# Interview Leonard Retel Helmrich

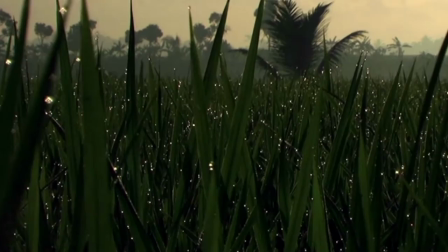[8:21]
En dat zijn jouw pareltjes. De parels in een enorme hoeveelheid materiaal.
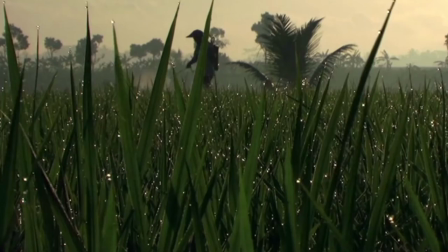[8:29]
Wat je doet is vervolgens in de montage, je haalt alleen die parels eruit. Dat is eigenlijk het tegenovergestelde van kill your darlings.
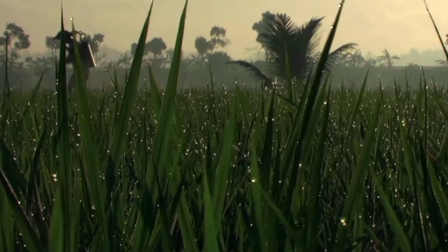[8:36]
Dus eigenlijk embrace your darlings en ga alleen maar voor je darlings. En dan wordt het vaak ook meer een persoonlijk verhaal. Dan wordt het meer vanuit jouw persoon, vanuit je gevoel.
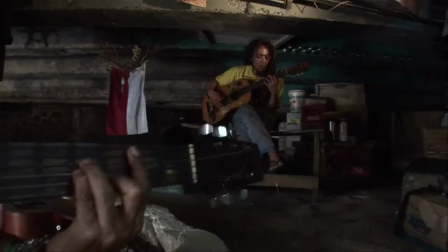[8:47]
Het kan zijn dat je helemaal verrast raakt van waar het verhaal naartoe gaat.
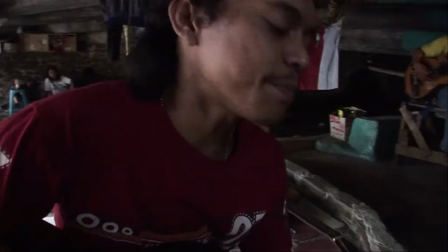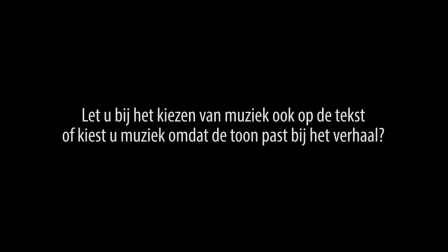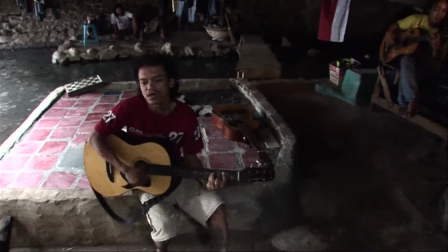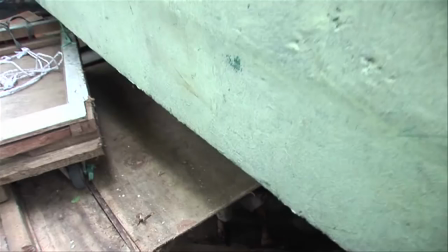[9:08]
Ik zou het wel willen weten en proberen zoveel mogelijk, want dan krijg je meer lagen in de film. Dan krijg je gelaagdheid, dat wel mooi is.
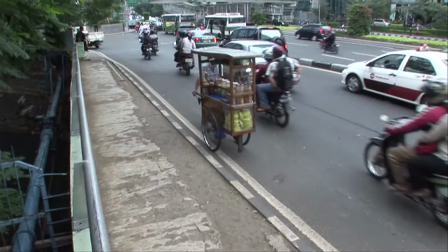[9:17]
Maar ik zou het in de eerste plaats op je gevoel monteren, op manieren waarop je denkt dat het beste is. En daarna pas kun je misschien horen waar de muziek nou eigenlijk over gaat. En als het dan past, dan kun je ervoor kiezen om nog de ondertiteling ook.
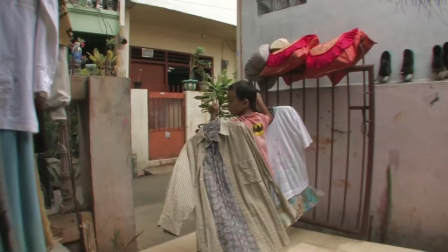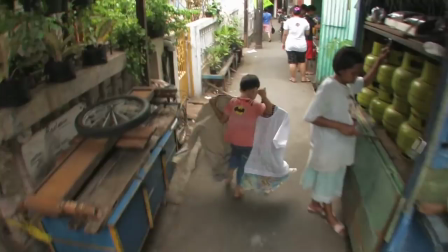[9:38]
Ik ben trots op die scène van het jongetje dat rent.
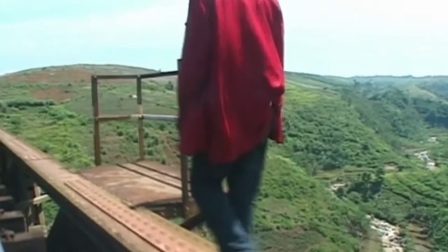[9:41]
Maar voor mij is dat equivalent aan het scène van de man die loopt over de hoge brug.
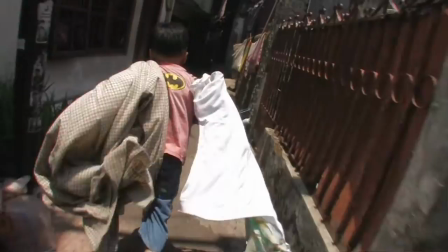[9:49]
Het is een symbolische scène. En ze zeggen wel eens van ja, dat is eigenlijk gespeeld. Die scène van het jongetje dat rent. Maar wie speelt er dan? Want je ziet niet de emotie van dat jongetje, je ziet hem gewoon rennen. De clue is eigenlijk hoe het scène is ontstaan. Ik filmde hem terwijl hij van zijn vader eigenlijk de opdracht had gekregen om die spullen naar oma's huis te brengen. Dus hij haalde het van de dingen af, van de waslijn af. En toen ben ik hem gaan volgen. En hij zag mij volgen. Dus er was dus een interactie tussen mij en hem.
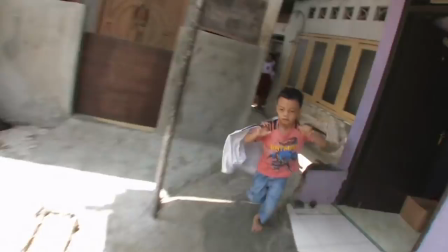[10:30]
En hij begon te rennen. En hij was gewoon, ja, het is een kind. Hij vond het gewoon leuk.
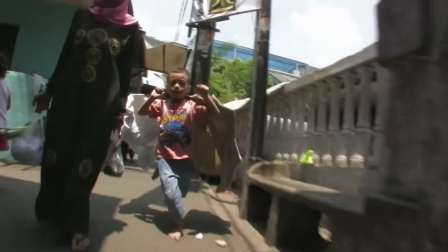[10:35]
Dus, en ik rende achteraan. En ik heb een paar hele leuke shots kunnen maken. Ik dacht echt van, shit, dit is leuk. Dat moet ik gebruiken. Moet ik er meer mee doen. En toen dacht ik van, ja, maar het moet stabieler. Want dat schokt allemaal. Toen kwam ik op het idee om de camera in gimbals te hangen.
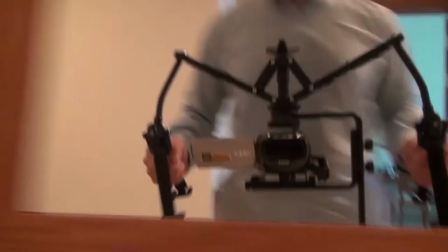[10:53]
Dus niet één gimbal, maar twee gimbals aan de zijkant. En daar toen heb ik het eerste prototype van de Orbit gemaakt.
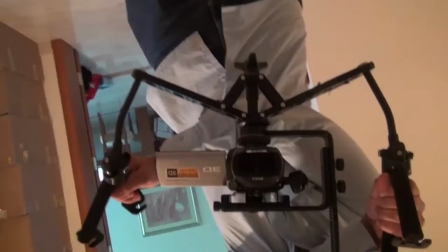[11:00]
Dus daar ben ik eerst een paar dagen eigenlijk op gezeten en uit zitten vogelen hoe ik dat zou moeten doen. En toen ik het had, heb ik aan hem gevraagd van, hey, zullen we weer gaan rennen? Hij zei, ja, leuk.
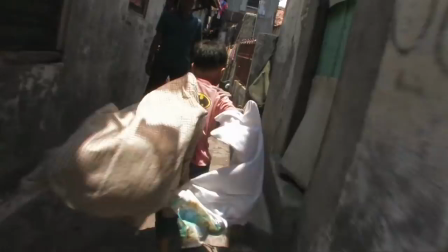[11:10]
Dan zei ik van, ja, moet je wel hetzelfde kleren aantrekken. Dus dan zou ik zeggen, ja, het is een speelfilm, want hij doet het.
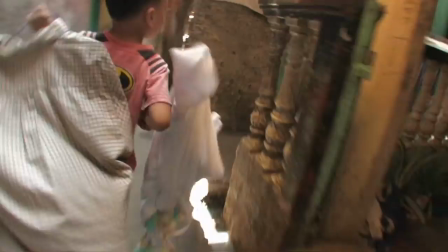[11:15]
Maar er is geen emotie, je ziet hem niet rennen. Maar alleen het verbeeld wel zijn emotie.
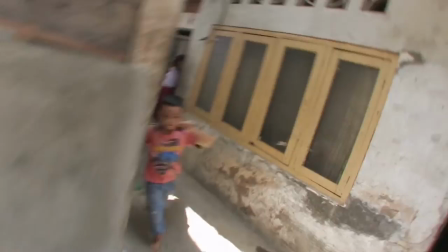[11:20]
Namelijk dat hij eigenlijk vrij wil zijn. Hij wil uit die kampong, uit die sloppenwijk, hij wil ontsnappen. En dat is eigenlijk wat ik heb kunnen verbeelden met wat ik met de camera heb kunnen doen. Dus de camera eigenlijk in zijn, als het ware, emotioneel perspectief kunnen kruipen.
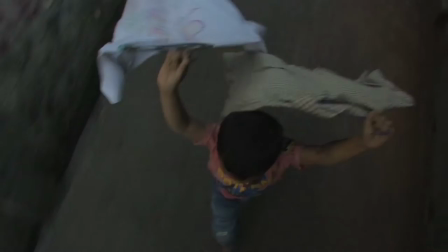[11:40]
En proberen hem te zien zoals hij zichzelf ziet eigenlijk. En dus dat is hoe die scène is ontstaan.
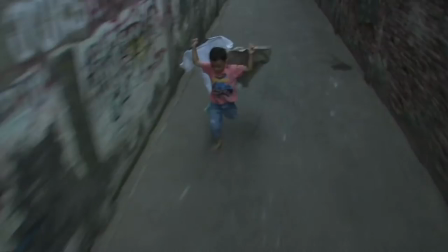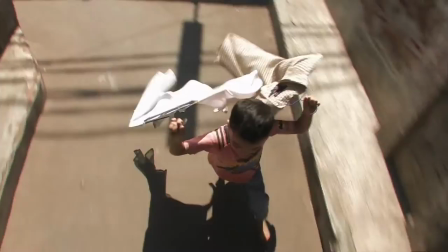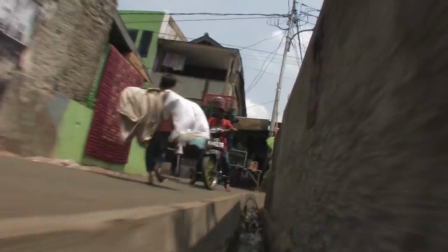Ja, dat is echt het climax, hè? De première van de film. Dat is echt het belangrijkste moment voor mij. Dan kijk je van hoe het bij het publiek overkomt.